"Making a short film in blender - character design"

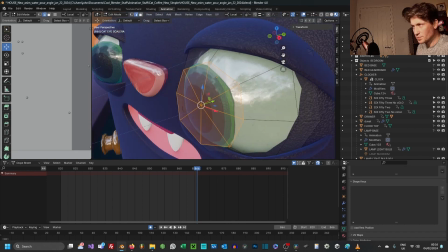So these are again quite simple polygon models that are then upscaled, detail added.
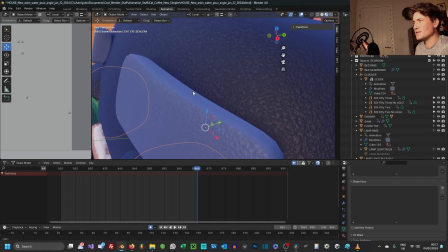Oh, and one more thing, I suppose, yeah, is the textured effect.
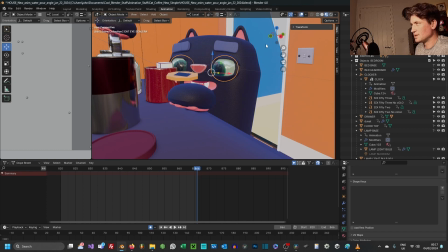So it looks, when you render it out, it looks they look a bit like plastic toys, I guess.
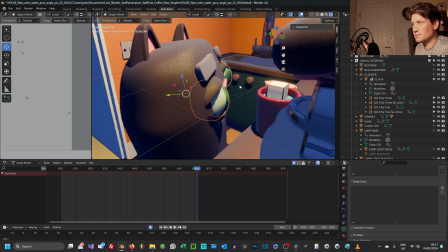They're not like claymation, but it doesn't look completely,
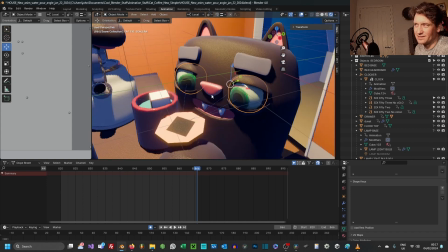at least I don't think it looks totally CG looking, I suppose, if I just render out a scene.
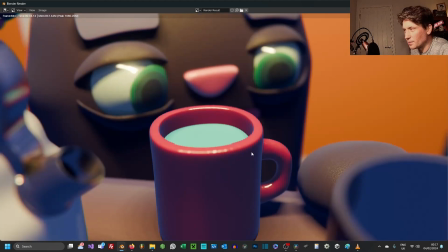Because you've got depth of field and you've got a bit of texture and stuff, it looks alright, I guess.
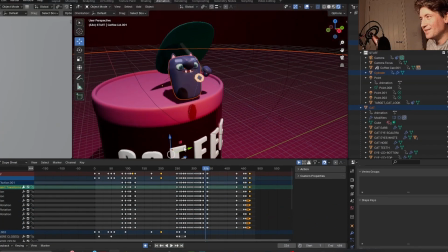I think we're almost at the end now. So what I wanted to do was,
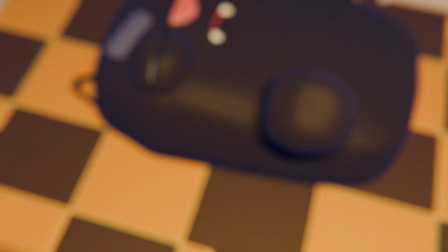in the scene, he lays back on the floor and just basically like resigns himself to his fate,
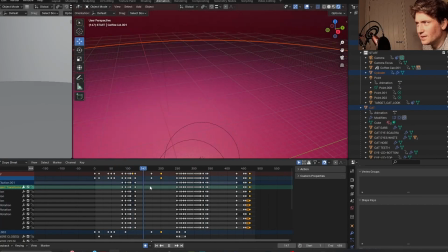and then has this kind of fever dream of being on a giant coffee
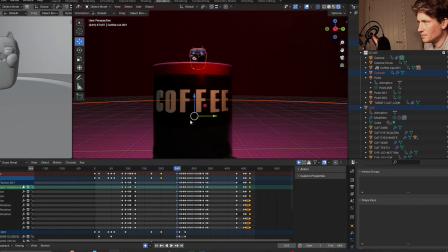jar.
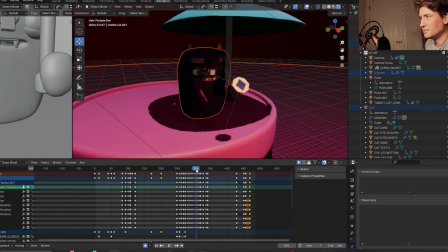And then Wile E. Coyote style, pulling out a little umbrella, and then it rains coffee beans.
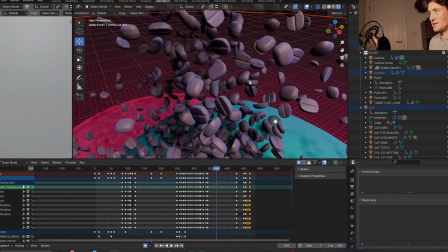And this, I can't explain the amount of time it took to calculate these beans, which you don't really see anyway.
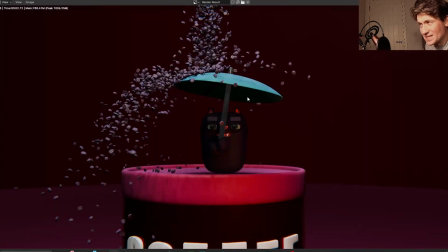I don't think you can really appreciate that there's several thousand coffee beans being physically simulated hitting off this little umbrella.
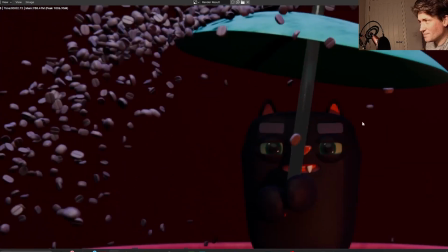But that's pretty much it. So I'll leave it here. I'm going to play the video as it is, and you can tell me if it's worth finishing or not.
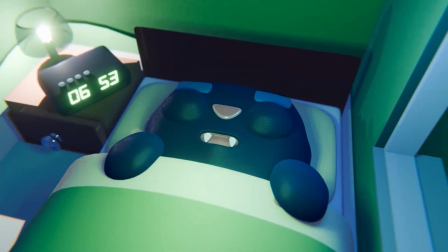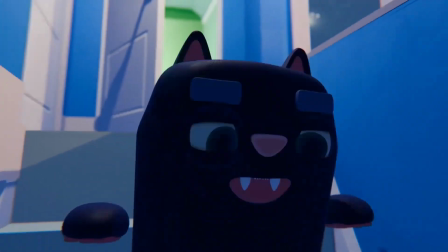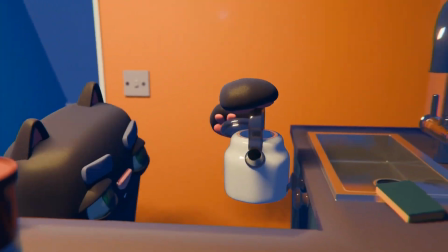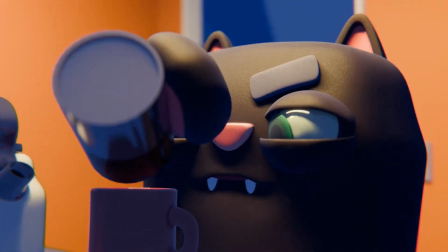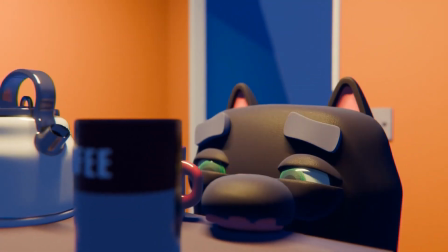I'm out of coffee, got no granules, this gets me down.
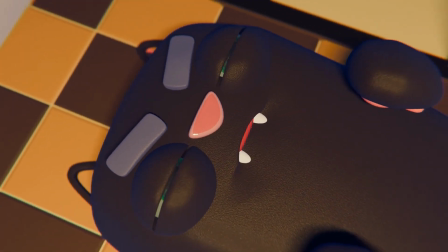I stare at the cup, just boiling water. The future's bleak and empty now.